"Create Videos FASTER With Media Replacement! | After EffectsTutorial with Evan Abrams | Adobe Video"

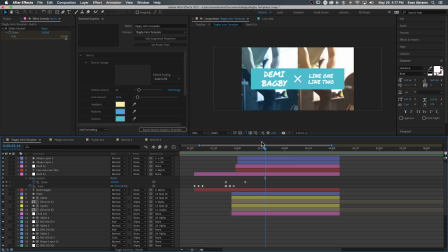It makes a simpler visual language for the audience. This title can also be completely customized.
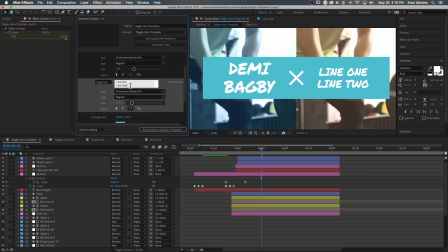You can change the font size, you can change the text itself. We might have two lines, we might have three lines. And if that's the case, I thought it was essential to allow for the size of that to change as well.
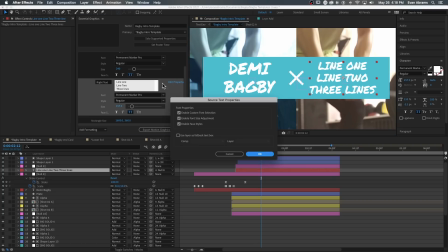You can give those additional controls by going to the edit properties here and just enabling all of those user customizations later on.
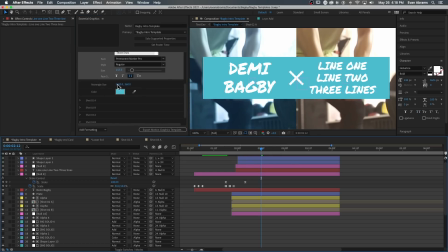Another little feature that can be adjusted is the size of this rectangle.
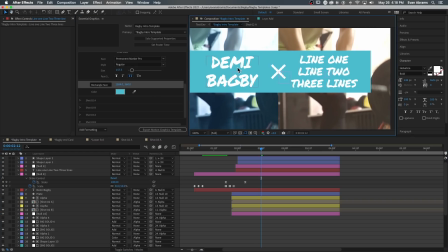And I've used a couple of expressions to make sure that the titles always end at like a quarter in from either side.
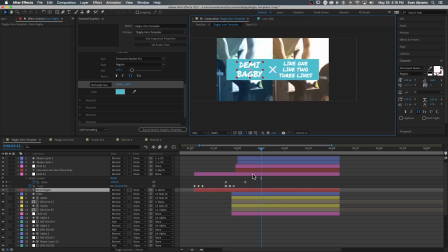So the titles themselves, as you can see, this one is stuck on a null here,
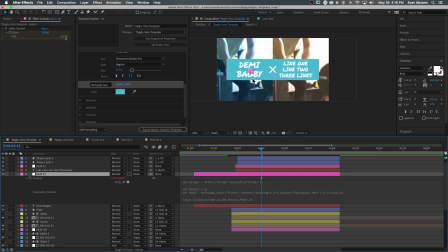and that null has a fairly interesting expression on here that makes sure that it always ends ends up at this place right here.
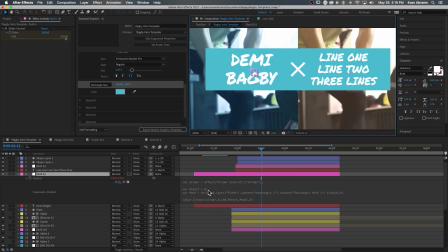So I've got a slider control, and I've got variables for where I want its movement to start, where I want its movement to end, and its movement will always end at the size of this rectangle divided by 4. This allows me to externalize the control over this thing, blending relative and absolute values.
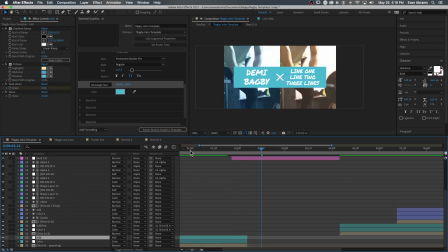This is the same kind of setup that I've used to make sure that we can kind of bloom into the template.
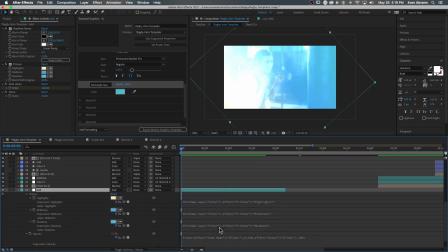So if I'll just dial into the expression here, we can see we're using a slider control on here and the linear expression to basically remap this slider control that changes from 0 to 100 down to whatever the effect has been dialed in as.
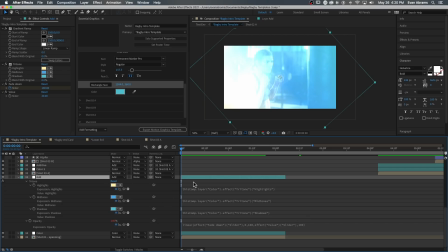This allows us to have both manual controls and still have specific animation.
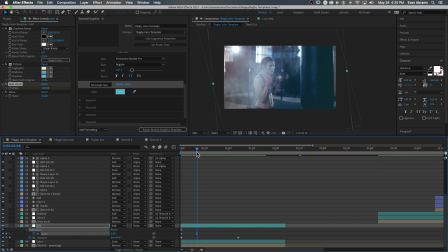See, I've animated the slider, so the slider will go from full on down to whatever's been dialed in,
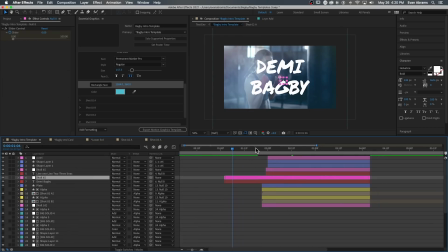just like this null here will always go from the center to a quarter of this rectangle,
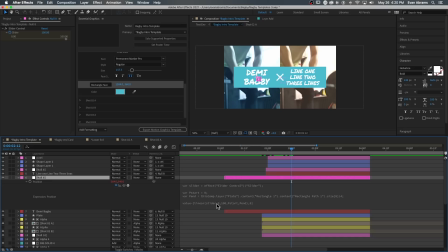no matter what size that rectangle is. If this is your first time looking at expressions, I highly recommend you get into them. They can definitely be confusing, so I'd recommend checking out the Adobe Help Guide to get even deeper into expressions if that's something you'd like to work into your workflows.
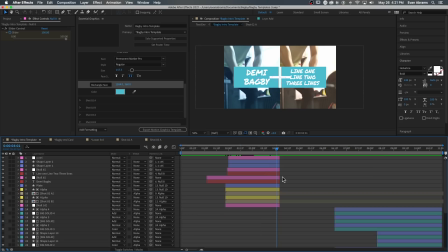And if you're making templates, they can be really helpful. Now, let's talk a bit about the motion that you see going on.
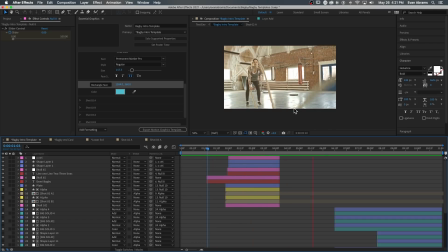We talked a bit about the hold keyframes that bring stuff in, but we're also using a lot of really extreme easing.
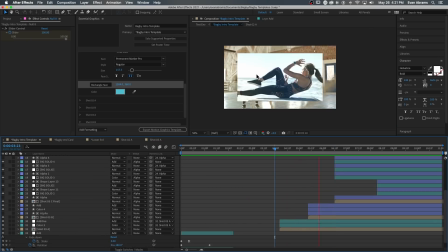So in this part, we see a lot of scaling of the footage and another scale and another scale. It kind of feels like maybe a heartbeat or there's something very explosive about it.
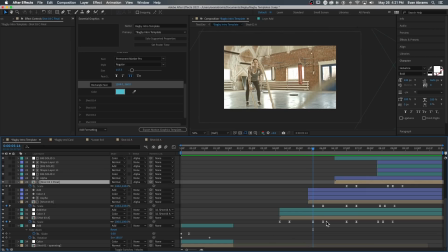And we're able to modify that stuff just with some scale keyframes. But a lot of the nuance of their motion comes down to manipulating the graph editor, which you can access here. And as you can see, these nice little kind of heartbeat shapes here. Going through, this is caused by manipulating the Bezier handles. So right now we are looking at a speed graph. So if I go in here and I alter that speed over time by dragging the handles around, as you can see, now this is a little bit different as compared to this, as compared to this. And the default when you ease something, so if you easy ease any keyframes, either by going animation, keyframe assistant,
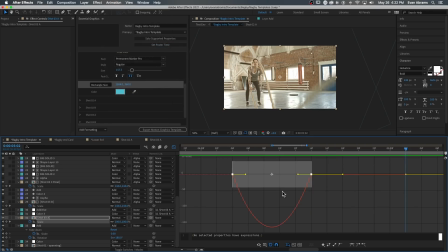easy ease, or selecting them and hitting F9, the default looks like this, which is kind of meh. We don't want things to be meh. We want things to be energetic, poppy. So that's why I pulled all the keyframes to have this really extreme version here. You can also work with a value graph if that makes more sense. As you can see, the value changing over time, whereas the more vertical line shows us a more extreme change in value.
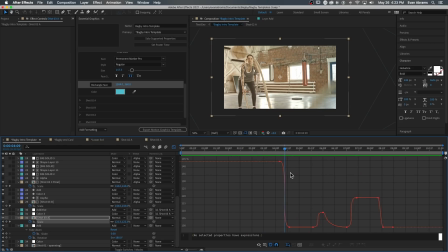Getting to know the graph editor, getting comfortable with it, is where you can do a lot of nuanced motion work. I find it can bring a lot of nuance to something like this, especially when we're creating a brand that has specific colors, it has specific shapes, it should have specific motion as well, and this is how you can dial that in.
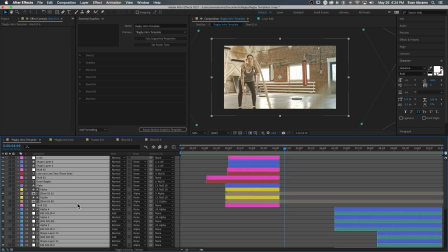Now, once you've got everything dialed in the way you want it, everything's moving well, everything's looking good,
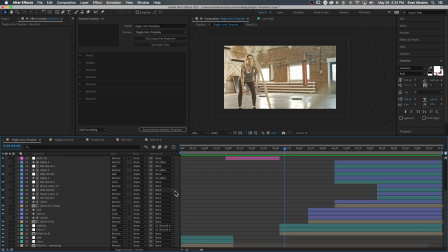we have to bring controls up to the Essential Graphics window.
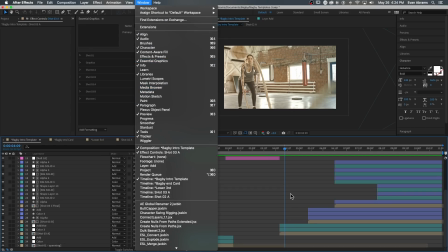So you can open that up by going Window, Essential Graphics, and we start to simply drag controls in.
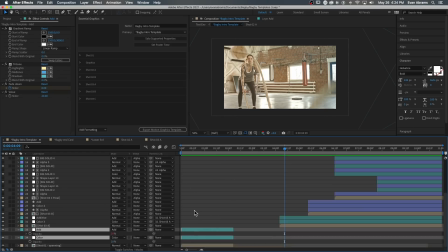So any property that you have here, such as the opacities here, we can just drag that up here. But as you can see, we have many, many controls in here, and I've organized them using formatting.